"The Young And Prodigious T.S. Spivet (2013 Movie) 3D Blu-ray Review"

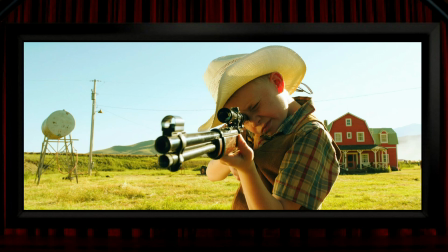And if all of that sounds like the obvious way to do it, it's always amazing to me how many 3D films don't do the pop-out gunshot, anything like as well as this, ignoring one or two or even all of those basics. But even better than all of that, and by way of example of why I think this film's 3D is something very special,
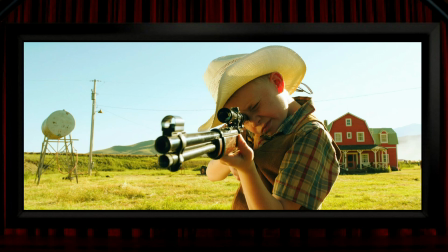the Winchester here is a major dramatic piece of the story, so showing it in a strong 3D shot is very significant. I really do think there's a level of quality in the stereography here that's quite sensational and all too rare.
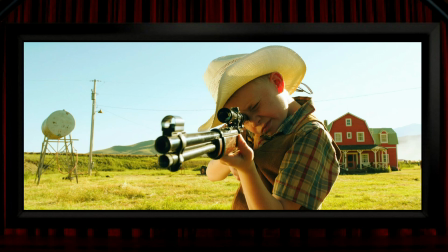While we're looking at that gun, in the same sequence they do something that's been seen in other 3D films, including actually Gemini Man, which Dimitri Portelli also worked on several years after this, and that's to put some 3D effect into the view through a telescopic sight.
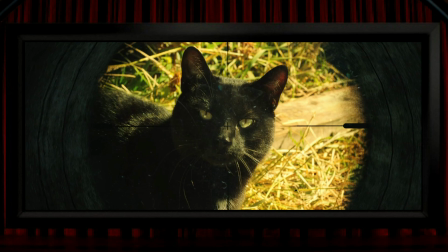So that's not realistic, of course, only looking through it with one eye, but I'd always take a 3D view over a 2D one, even if strictly speaking it's incorrect. And by the way, in case this view might be putting you off the film, don't worry, of course he doesn't shoot the cat.
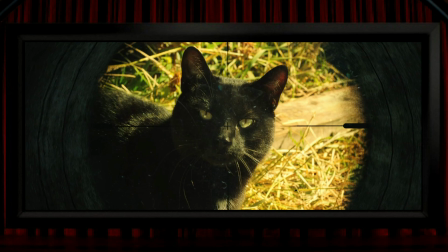I've mentioned that telescopic sight shot in a couple of other films previously, and far more often I've mentioned the binocular shot,
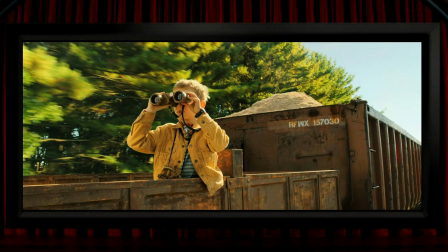that's to say the view through a pair of binoculars not being as hyper-stereo as I think it could be, as well as it being presented in that very non-real world view of the horizontal figure of 8,
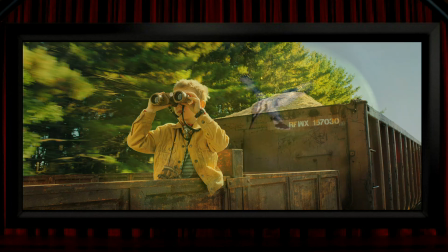and that's the way this film plays it too, but I'm not for 1 second complaining about it,
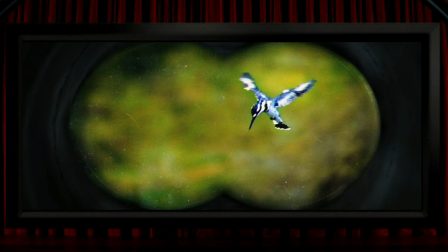and actually I really like this binocular view with all of these scratches on the viewing lenses being placed into strong 3D space. And on the subject of viewing devices, so I've already mentioned binoculars,
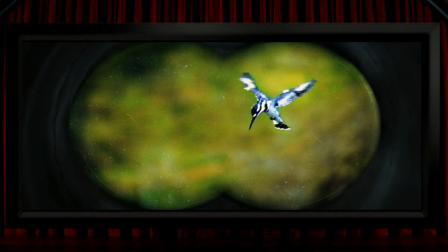telescopic sights and stereoscopes, but there are a couple more to come, one of which is this thing, which looks to me like a stereo microscope.
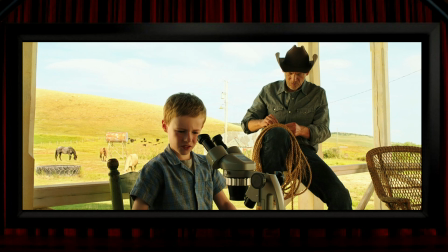Avatar had the same tease as this film does, which is to show someone using one of these things, but then not letting us see the view, which is a tiny shame, but obviously not a problem. I really only mentioned that to reach for something less positive, otherwise this would just be me heaping praise upon praise for this film.
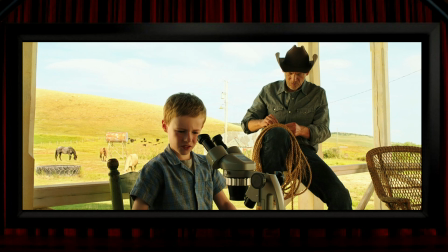In fact, just to get all of my negatives out of the way at the same time, I have a couple of non-3D related ones, which are that I wonder if it's maybe slightly irresponsible for the film to show someone feeding chocolate to a dog when chocolate is poisonous and very dangerous for dogs
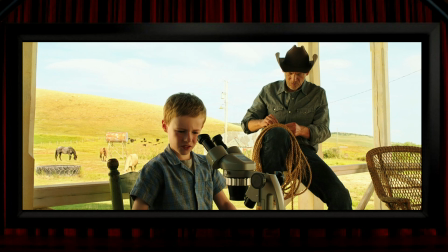and can kill them, or somebody putting out a fire in an electric toaster by throwing water over it, which is obviously very dangerous to humans and can kill them. Actually, I do have one other minor observation of a very small issue with 3D,
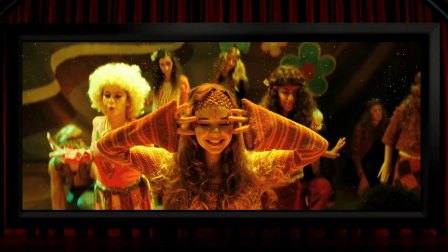and that's when during this theatrical moment there are some particles falling amongst the performers, and particles can look superb in 3D, but these particles look like some sort of glitter, and that's not so effective in 3D, I think, because the light reflected off them is so directional that it doesn't necessarily hit both eyes together at the same time,
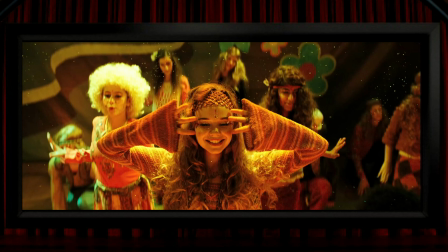which I think is maybe why this sequence is perhaps not quite as excellent as the rest of the film. And really, it is excellent. This is an exquisite 3D production, where even on the odd occasion where it looks like the 3D might not be doing much, it's actually doing a huge amount.
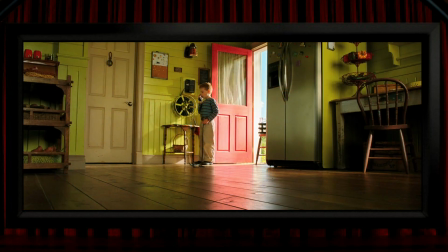So for example, TS on the phone here, and he, along with most of the rest of the view, is towards the back of the frame, but the floor stretches way back along the Z-axis from us towards him. And this has the effect of creating a feeling of empty space in the room, which in turn shows TS as someone standing alone.
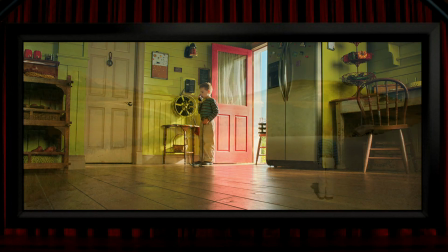And I think that the same sort of thing is at play here in this outside shot.
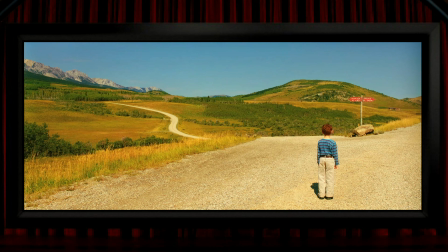The ground is full of a strong 3D effect, which creates a sense of empty space in the nothingness of the outdoors, with the kid placed by himself in that space.
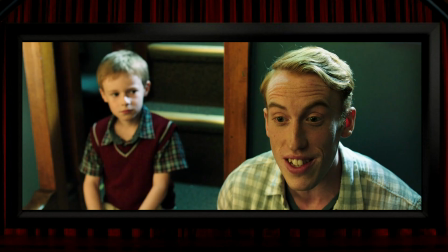So faces in close-up are very solid looking, and more so when the drama has a particular reason for them to be, like this guy on the right of the screen who's saying something that's not on the side of our young hero, and he's uncomfortably right in our face when he's saying it. It's very effective.
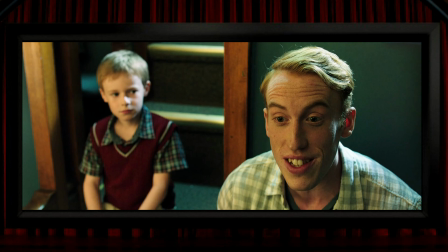And then there's a dramatically similar but completely astonishing shot of TS's teacher, who's also not at all on his side, and as he moves in with his nasty criticism of the boy, it feels that the amount of depth within his face is increasing the closer he gets.
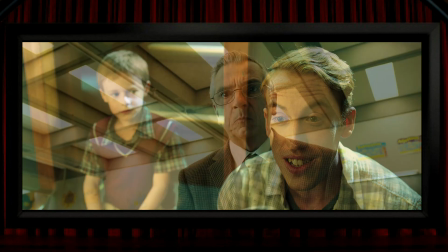It's like the interaxial is slightly widening on the fly, or maybe it's a shift in the convergence point,
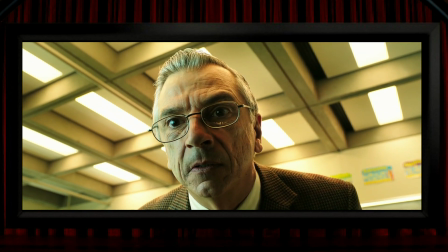I don't know, but either way, it's another extremely effective shot and superb 3D.
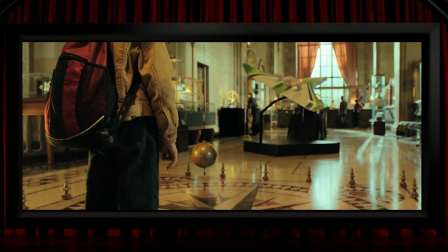There's another key part to the look of this film, which I touched on with those pop-up book chapter headings,
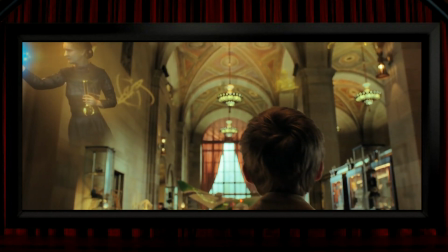and that's the frequent augmentation of the story with little inserted 3D graphics.
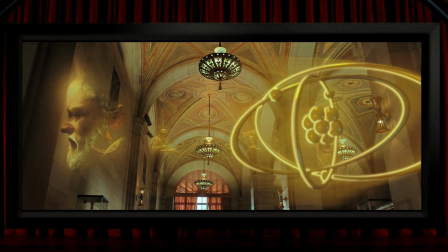So these things here are placed in strong 3D space and they look great, and there are some more basic examples like this map,
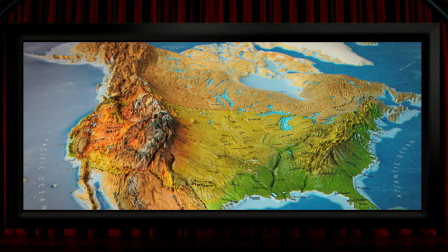which of course has clear and strong 3D, and I think I said at the top that I'd come back to the aspect ratio, and that's because this film plays around with it a few times. Now, some 3D films occasionally break the borders, but if it's done on a 2.39:1 film,
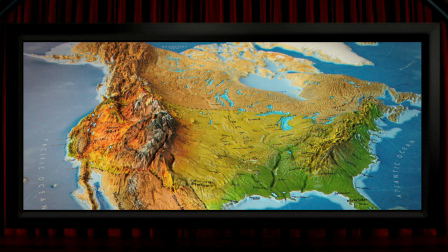then it's something that I don't personally appreciate, which I'm sure is the same for everyone who uses a fixed frame 2.39:1 projection screen. But what this film does brilliantly though is to very subtly draw the border up or down a tiny bit,
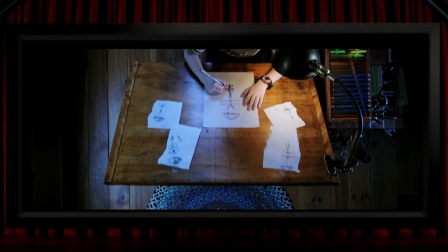which they managed to do almost without being noticed here as the borders moved alongside the camera movement,
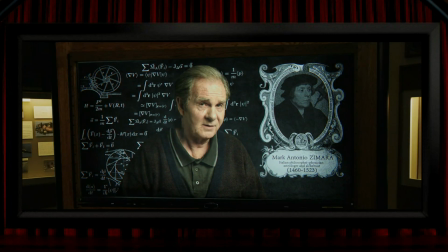and then the object just breaks that newly created false border, so it's all contained within an overall 2.39:1 frame.
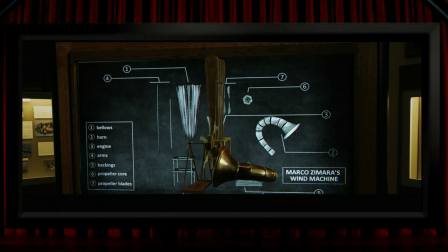It's clever and effective and a perfect way to do it. The last of these little graphic CG 3D shots is a lovely treat,
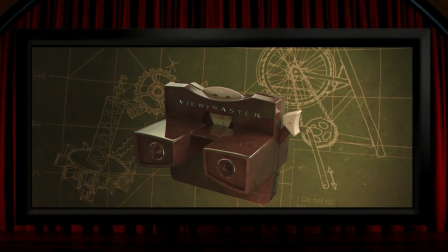seeing the main credits through the lenses of an old Viewmaster, which is a device that introduced so many people to the joys of 3D in the first place.
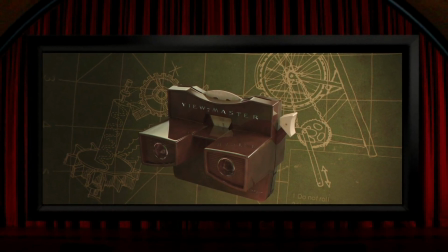So just a very quick word about the film itself.
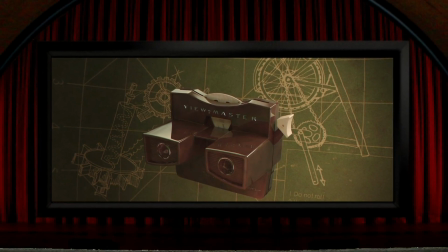I think this is a really lovely film that's essentially about the strange places the mind can travel to in coping with grief.
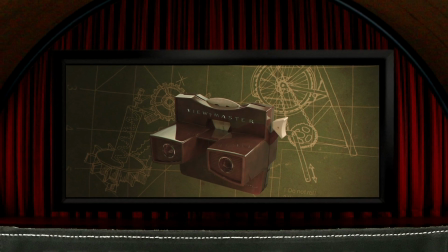The story centres on a 10-year-old boy with an extraordinary invention and the journey that takes him on, all set against the background of a tragedy.
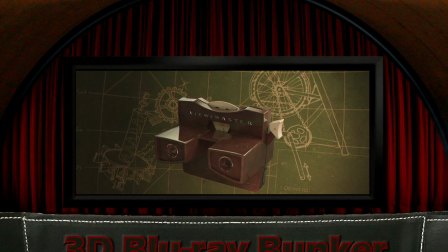And the three young kids in it are all great.
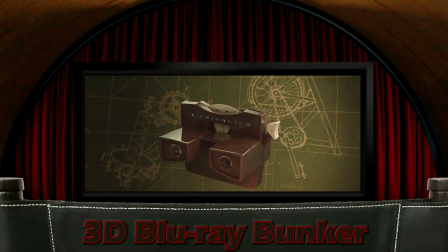TS himself is especially likeable, and there's a bunch of nicely defined and played characters that he meets along the way.
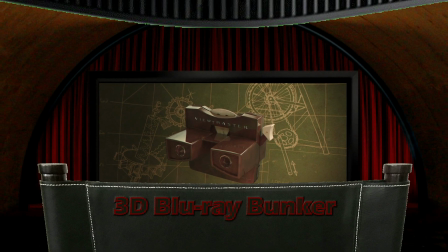It's a gorgeous looking film with a quirky charm about it, and despite that tragic backdrop, it's a fun ride.
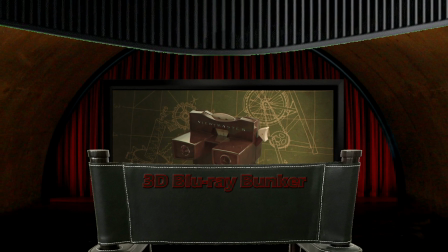A bit surprising is one scene, suddenly with some very heavy-duty swearing, which feels a bit out of place.
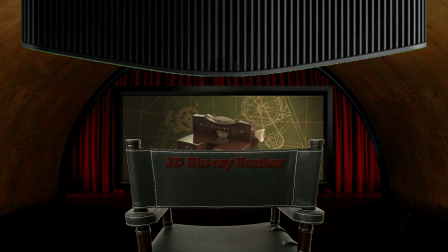Then again, this was directed by a Frenchman, so maybe that explains it.
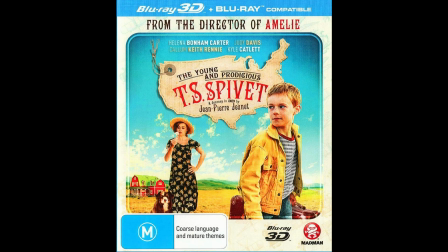Anyway, I think this is an absolutely essential addition to anyone's 3D Blu-ray collection. It really ought to come up more often and higher up on those lists of the great 3D films, and I can't help wondering if maybe its somewhat awkward and unwieldy title has worked against it a bit over the years,
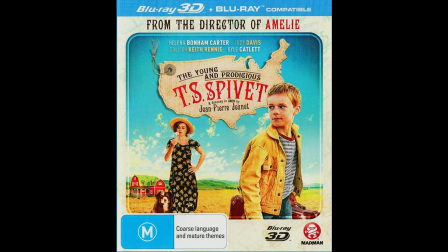but this is a solid gold 3D classic. So I hope you found this in some way useful, and if so, I hope you'll join me again soon for another 3D Blu-ray review.
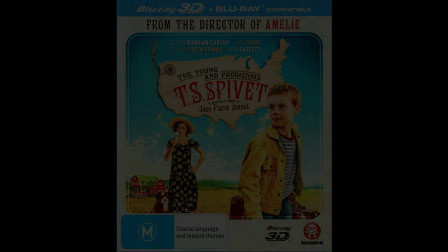Until then, thanks for looking on this one, cheers for now, bye bye.